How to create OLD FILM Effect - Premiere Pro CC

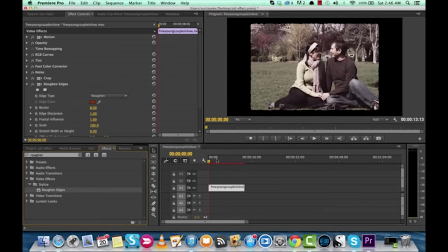Now, this went red. You'll see that this line here went red. That means that this is an intensive effect, and it's going to take some, it's going to slow your computer down. This is going to require some processing. So, anyways, there are a bunch of different options for roughen, but we're just going to go with roughen for now.
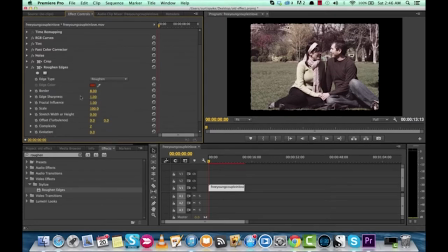We're not going to get all rusty and silly. You want to see that, let's take a look at the border. Let's just go through the here. We want the border to be about 60. Let's go with 70.
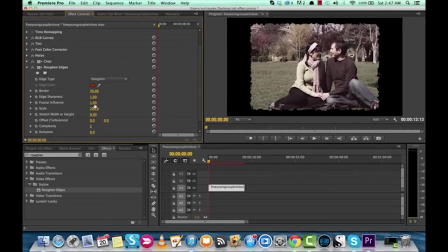Now that obviously looks kind of like a faded picture, and that's not what we want because this is being projected out of the film. But bear with me. We're going to make some adjustments. Now we can go with the edge sharpness. Do we want it to be really sharp or do we want it to be dull? Now
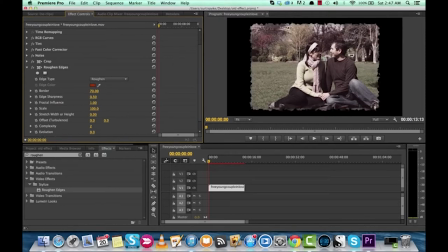it starts off at 1, but we actually want to dull it because that way, let's just see here. Where are we? 0.5? That's still not quite right. Let's see. Okay, let's dull it up a bit. Okay, scale, this is a great one.
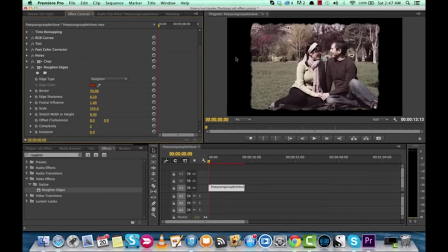You want to add scale because the bigger you get, you'll see that the edges sort of start to, instead of being spiky and jagged, they actually take on a softer, more, I guess, curvy look.
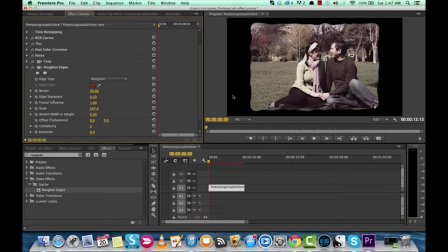So let's go ahead and just juice that up. Okay, that's good so far. But we actually still have to make a few more adjustments. We want to actually make the edges a little bit more blurry. So we're going to go ahead and do that. But let's just see. Let's just make a few more changes.
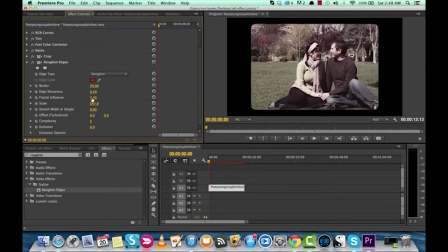Do we want to increase the fractal influence? Okay, no influence, full influence at 1.0. So you know what? Let's go down to like maybe 0.5.
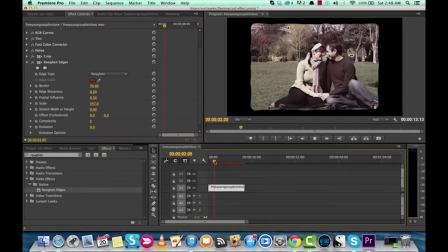Okay, what do we got here if we hit play? Okay, it's still actually overloading the CPU here, but it, you know, it's looking good. Stretching the width through the height. Do we want to do that? What do we got here? You know what? That's actually not bad looking. What do you think?
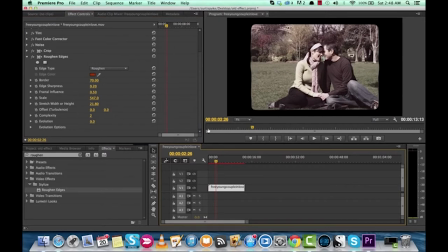We've got some edge blurring, yet, you know, it's still got that imperfect asymmetrical look, but hey. Okay, and here's the final thing that we're going to want to do is we're going to want to do an offset.
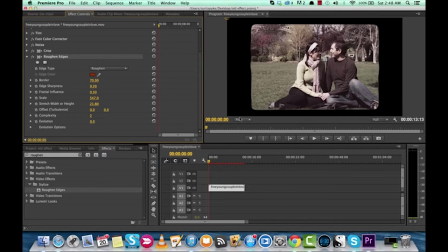So click on Roughen Edges. Now, you're going to see up in the top left corner, let's go to 50% so you can see better.
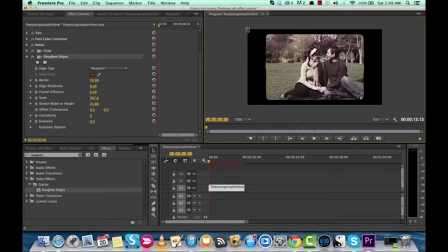You'll see this here is the offset. So it's going to Control Z. Now, if we move it around the picture, watch this. As you move it around the edges, you'll see the edges actually sort of wobble. Now, old projectors, as you probably are well aware of, if you've even seen any of them, wobbled.
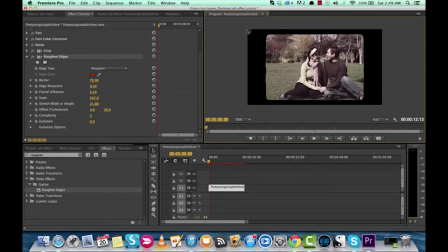And we want to animate this particular, animate this over time so the edges wobble. So let's just go ahead and do that. So we're going to be on the first frame right here. And let's go ahead and make a keyframe for offset.
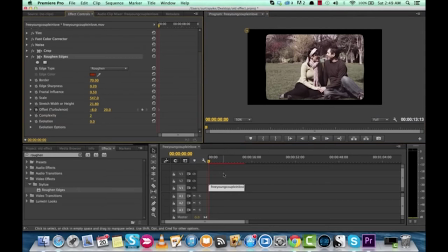So it starts there, and when it gets to the end of the clip, let's go back one frame, pardon me, we want it to go all the way over to here, so it's just run its course.
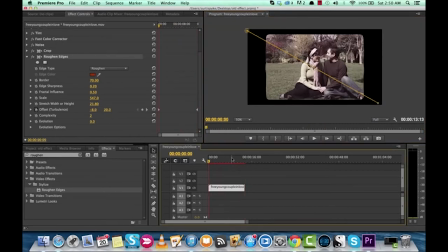So this way we're going to get some cool wobble effect into the film. So what does that look like? Let's see. I'm going to turn this down to 1/4 so that it's not rendering everything super intensively, and you're only going to get 1/4 of the pixels, but here we go. Let's take a look. Okay, it's not bad.
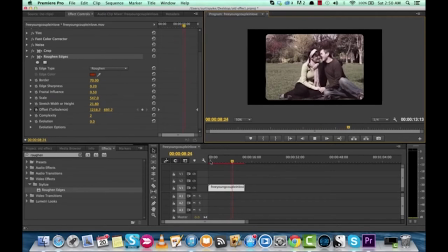It's got the grain. It's got the wobble. You'll see the edges sort of moving. It's not entirely what I want, so maybe we can make one more adjustment. What do we want? One, do the complexity. Complexity means it moves a lot.
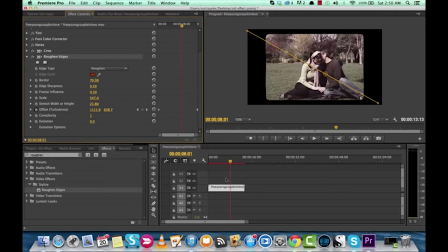If we do it to 0 or to 1, what does that look like? Let's just take a look.